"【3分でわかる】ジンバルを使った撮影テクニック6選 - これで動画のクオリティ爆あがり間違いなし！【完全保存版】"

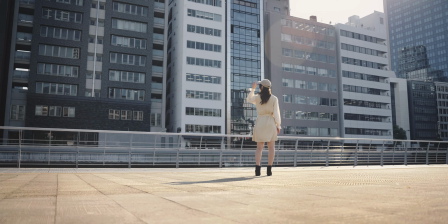0:00 誰でも簡単にできるジンバルを使ったテクニックをご紹介しますジンバルは誰でも簡単に手ぶれのないクオリティの高い映像が撮れる反面
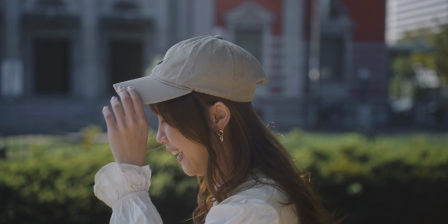0:09 いつも同じようなカットになってしまうケースも多いのではないかなと思います今回は6つのパターンの撮影テクニックをご紹介します
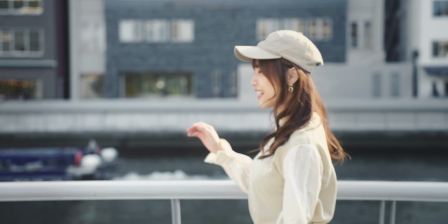0:18 それぞれのパターンを組み合わせても面白い絵作りができると思いますので皆様の作品作りの参考になったら嬉しいです
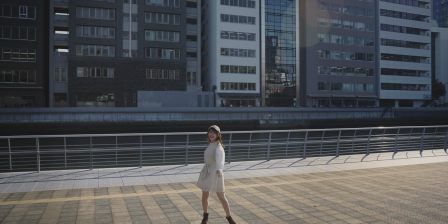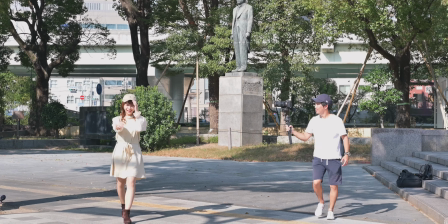0:30 ショット1 ドリーショットカメラを左から右、右から左に移動させながら撮影する方法です
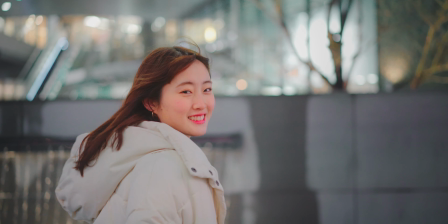0:39 被写体をトラッキングしながら撮影するのでトラッキングショットとも言われています被写体をよりで撮影したり
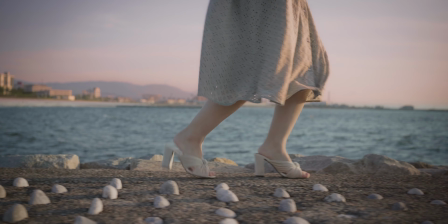0:47 引いて全身を撮影したり足元にフォーカスして撮影したりいろいろなバリエーションのカットを作ることができます
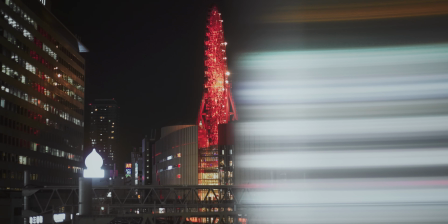0:55 人物だけでなく風景の撮影に使っても雰囲気のあるカットが撮れます
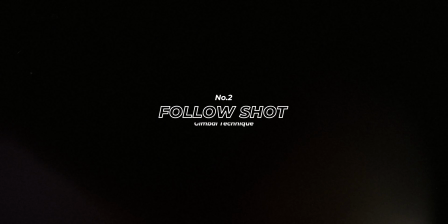1:03 ショット2フォローショット一番よく見かける撮影方法かもしれません
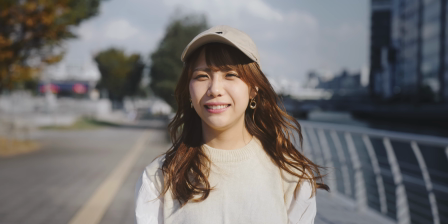1:09 被写体を追いかけながら撮影します被写体との距離を一定にして撮影すると
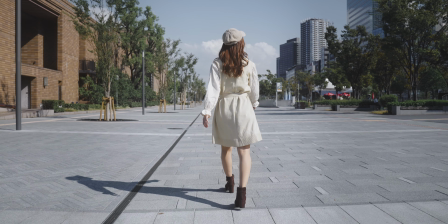1:16 風景の動きが強調されてインパクトのある映像になります被写体の正面から撮影すると表情をしっかり見せられます
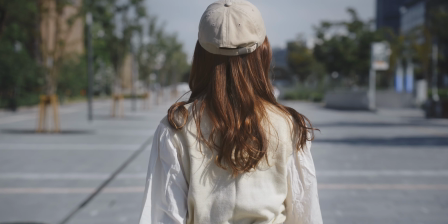1:26 ただ歩くだけでなく何かアクションを入れてもらってもかっこいいです
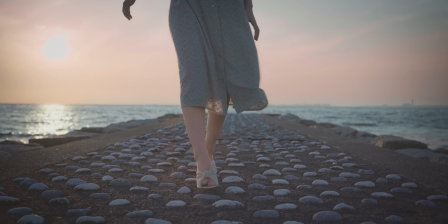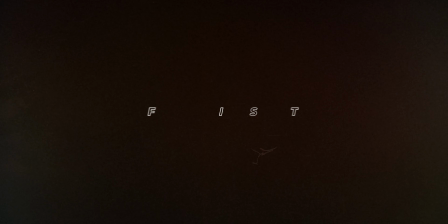1:35 ショット3フェイクジブショットフレーンを使って撮影したかのような映像が撮れるジブショットです
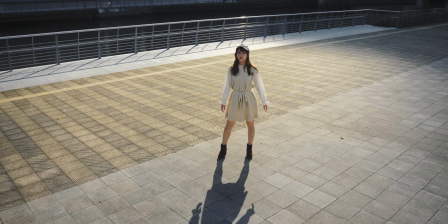1:44 普段見ているアングルとは違った角度から撮影ができるので見ている人に驚きを与えられますカメラを下から上に上げたり
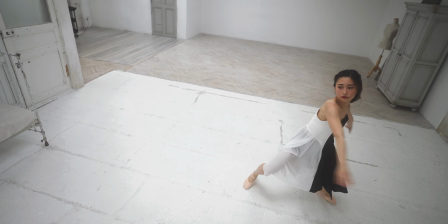1:53 上から下向きに撮影してみるのもいいかもしれません
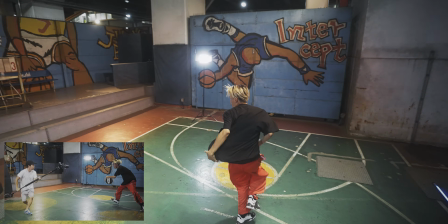1:58 上から下向きに撮影する場合は35mmよりも広いレンズがおすすめです
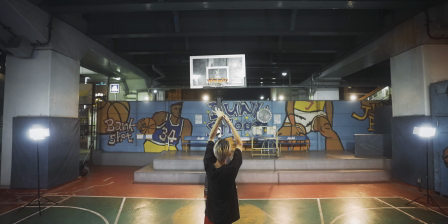2:05 一脚を使うと高さが出てよりインパクトのあるカットになります
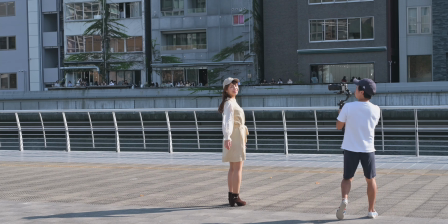2:13 ショット4 オービットショット被写体を中心にその周りを移動しながら撮影します
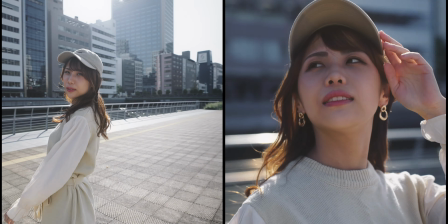2:21 広角と望遠で全く違った印象を与えることができます
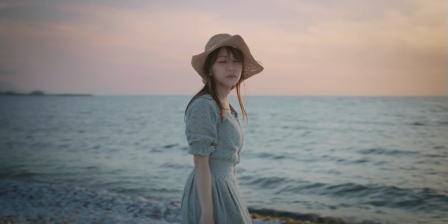2:27 背景が大きく動くので今いるシチュエーションを見せたい場合にも有効です
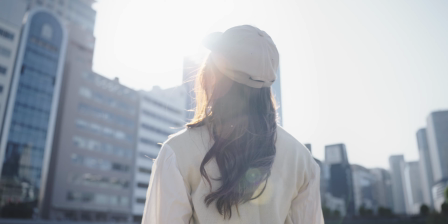2:33 回転を遅くすると落ち着いたおしゃれな印象になります
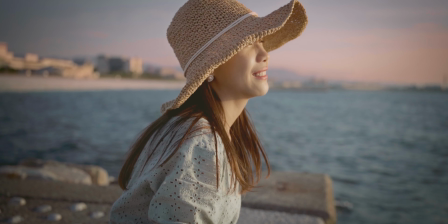2:39 ショット5 フィックスショットカメラをジンバルに置いたまま手持ちで固定して撮影します
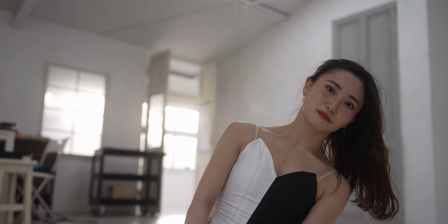2:47 完全な固定ではありませんが手持ちよりもブレず三脚よりも固くならず心地よいカットになります
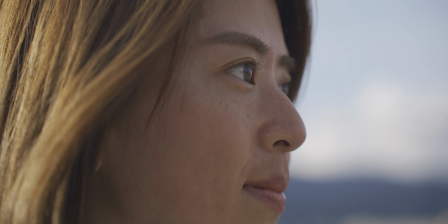2:55 カット全体の動きは少なくなるのでその場面を落ち着いて見せたいときに使うと良いでしょう
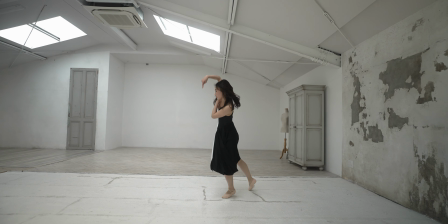3:02 動きの多いジンバル撮影の中にこのフィックスショットを使ったカットをいくつか入れるだけで
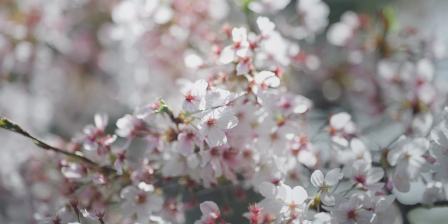3:07 緩急がつきワンランク上の映像に見えること間違いなしです
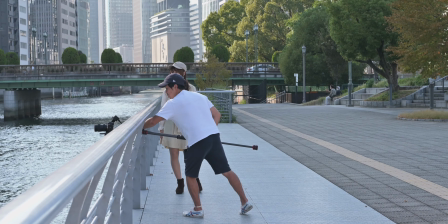3:13 ショット6 フェイクFPVドローンショットまるでFPVドローンを使って撮影しているかのような映像が撮れるのが
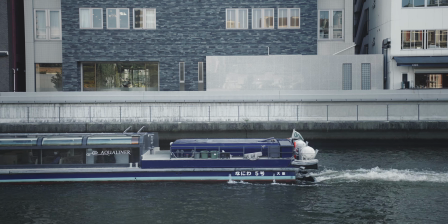3:22 フェイクFPVドローンショットです手すりなどの枠にカメラを通して撮影します
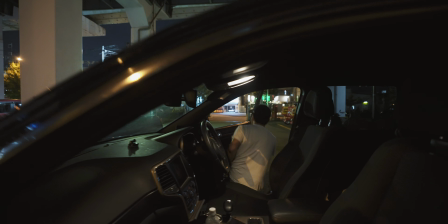3:30 狭いところはカメラが枠に当たってしまったりしますので注意が必要です
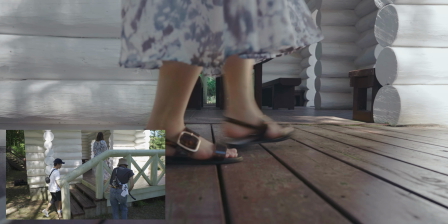3:35 ドリーショットからFPVドローンショットにつなげてみるのも面白いかもしれませんこのシーンは2人がかりで撮影しています
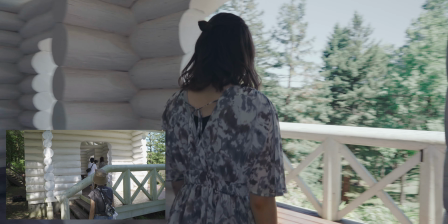3:43 さらにFPVドローンショットからフォローショットにつなげています
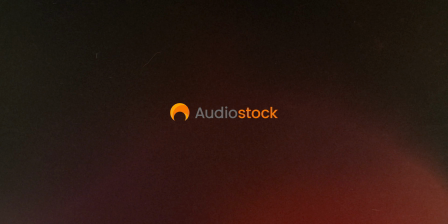3:48 この動画はロイヤリティフリーBGM効果音のオーディオストックの提供でお送りしましたいかがでしたでしょうか本日はジンバルを使った撮影テクニック6つご紹介させていただきましたジンバルは本当に便利な撮影機材ですこの便利な機材を使っていろいろなバリエーションの撮影を試してみてください